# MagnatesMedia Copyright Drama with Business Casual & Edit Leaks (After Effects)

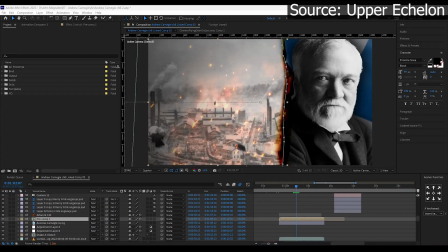Today's video will be a bit different, we're going to have a look at a leaked clip showing the After Effects and Premiere Pro timelines and workflow for a Magnates Media video.
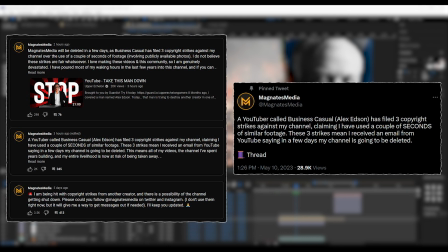Before we do that, it looks like Magnates Media's channel is in some serious trouble and needs help, even if it's just to leave a comment or share his tweets.
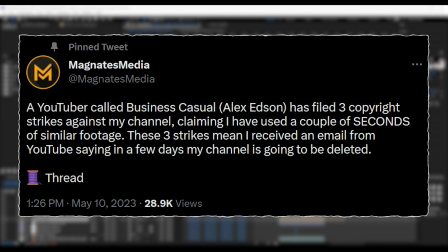It would be sad to see him go, but I'm optimistic the situation will be resolved once it gets enough attention.
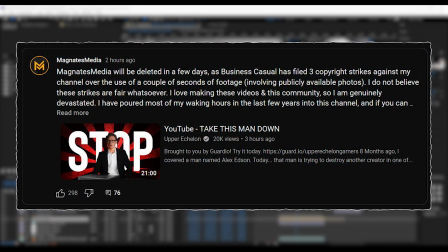The editing clip in question comes from the Upper Echelon video that Magnates Media shared on a community post.
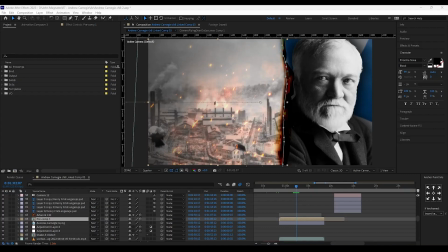And the editing clip is for the Magnates Media video about Andrew Carnegie which has been removed off YouTube due to false copyright claims. Having a look at the After Effects timeline, you can already see that this short composition alone has more than 100 layers and some of the pre-comps have 20 layers on top of that.
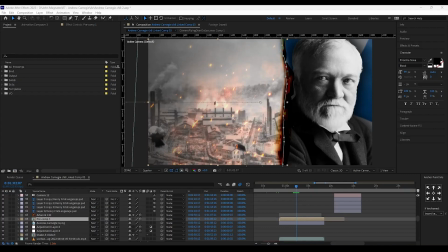Something else I'm surprised by is that this clip is straight from the editor's computer and they don't have too many workspace panels or plugins. There's Animation Composer 3 but that's about it. I was expecting to see a lot more. They could be hidden or not enabled, but it's still a pretty basic setup.
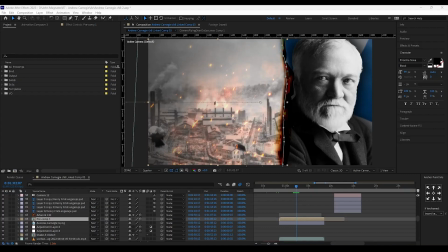A lot of the individual layers don't have too much animation going on, and a lot of the layers are Photoshopped and Adobe Illustrator files linked directly into After Effects.
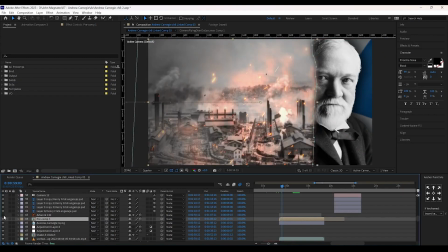The vertical paper tear effect is something he created in Adobe Illustrator and switched the mode to what looks like a linear burn. There's a few adjustment layers with motion blur enabled and a shake and distort pre-composition, and these seem to be applied underneath the photo but over the Scotland flag MP4 layer that's underneath.
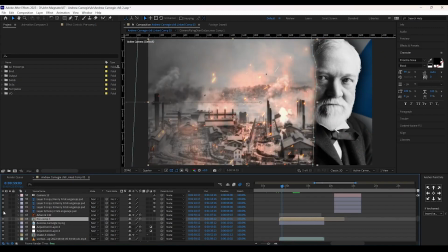The photo pre-comp has a mask around it to reveal part of the person and flag. And inside the pre-comp is the main animation in this scene.
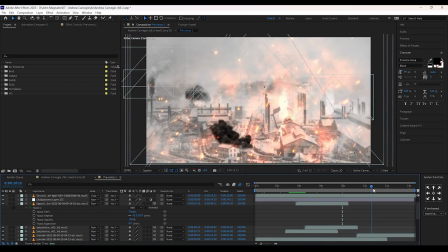And it's this specific animation that the Business Casual channel is falsely copyright striking.
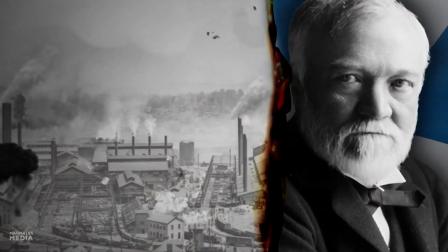He's trying to claim that he owns the rights to this image and the parallax effects applied to it.
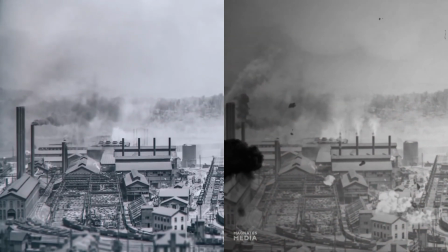Parallax is the technical term used for basic 3D camera animations applied to 2D layers at different depths, positions and scales within 3D space.
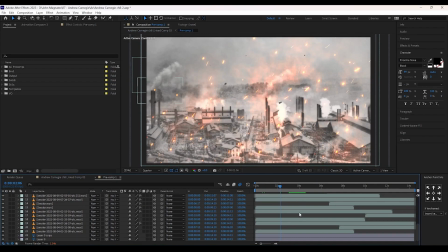You can see here that he has several smoke, explosions, burning lights and gasoline MP4 layers most of which are 3D enabled.
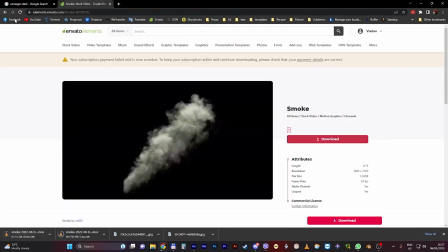The editor even shows how he gets these from the Envato Elements stock video library,
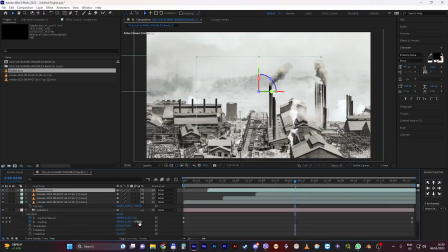imports and duplicates them and then rotates and reposition them to look slightly different from one another.
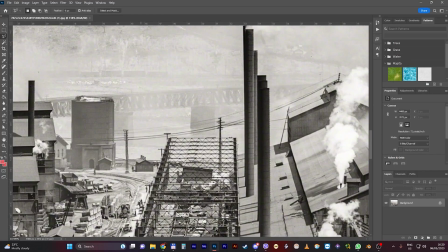The editor also shows that there isn't actually that much parallax with the original photo.
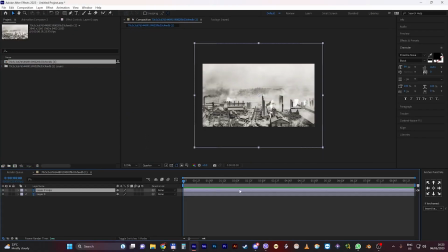All they do is cut out the town and make it a separate layer to the background and then reposition those two layers in 3D space to give a simple parallax effect. effect.
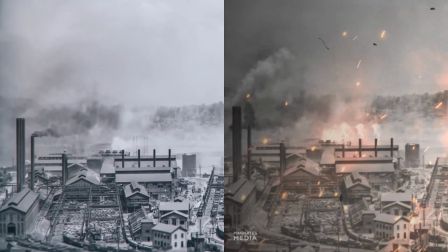And when compared to Business Casuals clip which seems to have the photo cut into four or five different layers so it's not even the same effect at all.
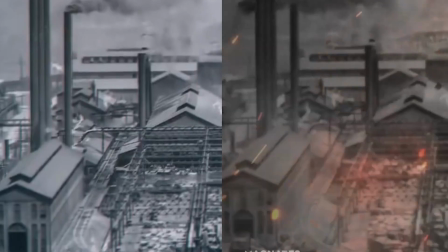It's wild to me that he's trying to claim this as some sort of copyright infringement when even the original photo is free to the public.
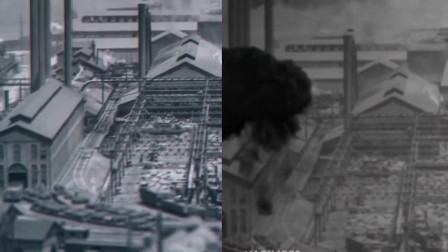It seems that quite salty Magnate's media has taken the same publicly available photo and animated it in a much better way.
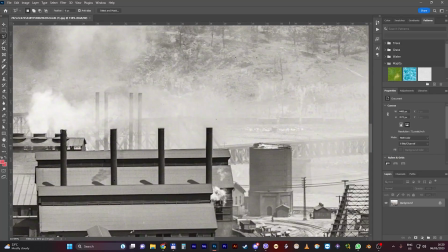The editor even recreates the effect quickly in a new composition.
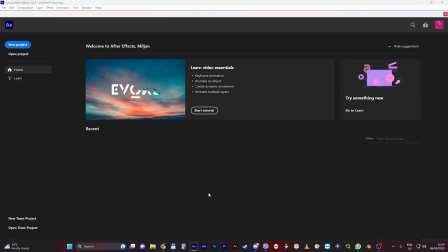They cut the photo into two layers on Photoshop, opens those two layers in After Effects, makes them 3D,
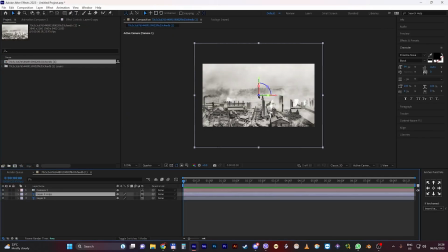adds a camera and creates a start and end keyframe for the camera's point of interest and position.
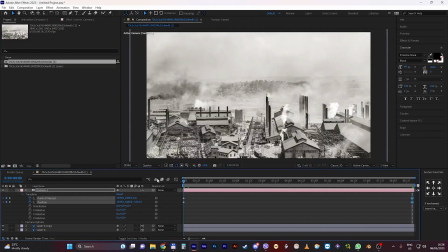This is incredibly simple and any of you can do this effect for your projects.
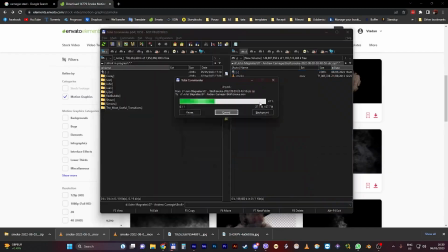Then he duplicates a few smoke effects from Envato elements then repositions them with 3D enabled.
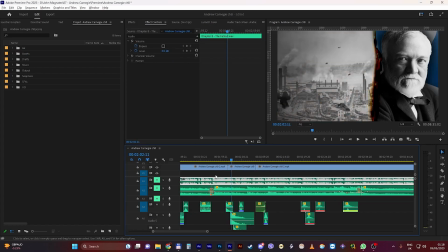Then we also get a peek at the Premiere Pro timeline which is even more simple. I think this is very useful insight into the workflow and workspace of a Magnate's media video. It seems that the script in audio is recorded first and positioned into Premiere Pro.
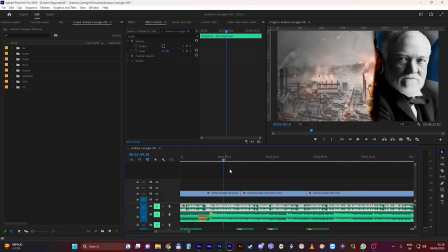And then each segment has its own After Effects composition created and exported as an MP4 file as opposed to dynamic linking each time. It's a good way to do it and you don't have to strain your computer having all these programs open at once.
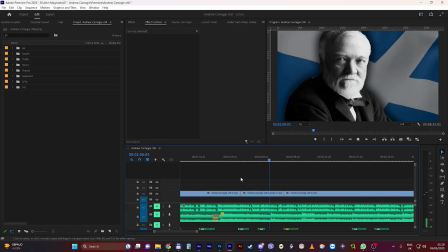And if I had to guess majority of the editing is done in After Effects where Premiere Pro is used mainly for layout, audio and exporting.
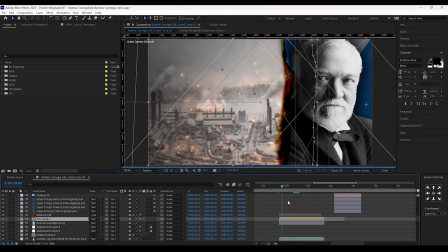So if you want to edit like Magnate's media you will want to get really familiar with After Effects.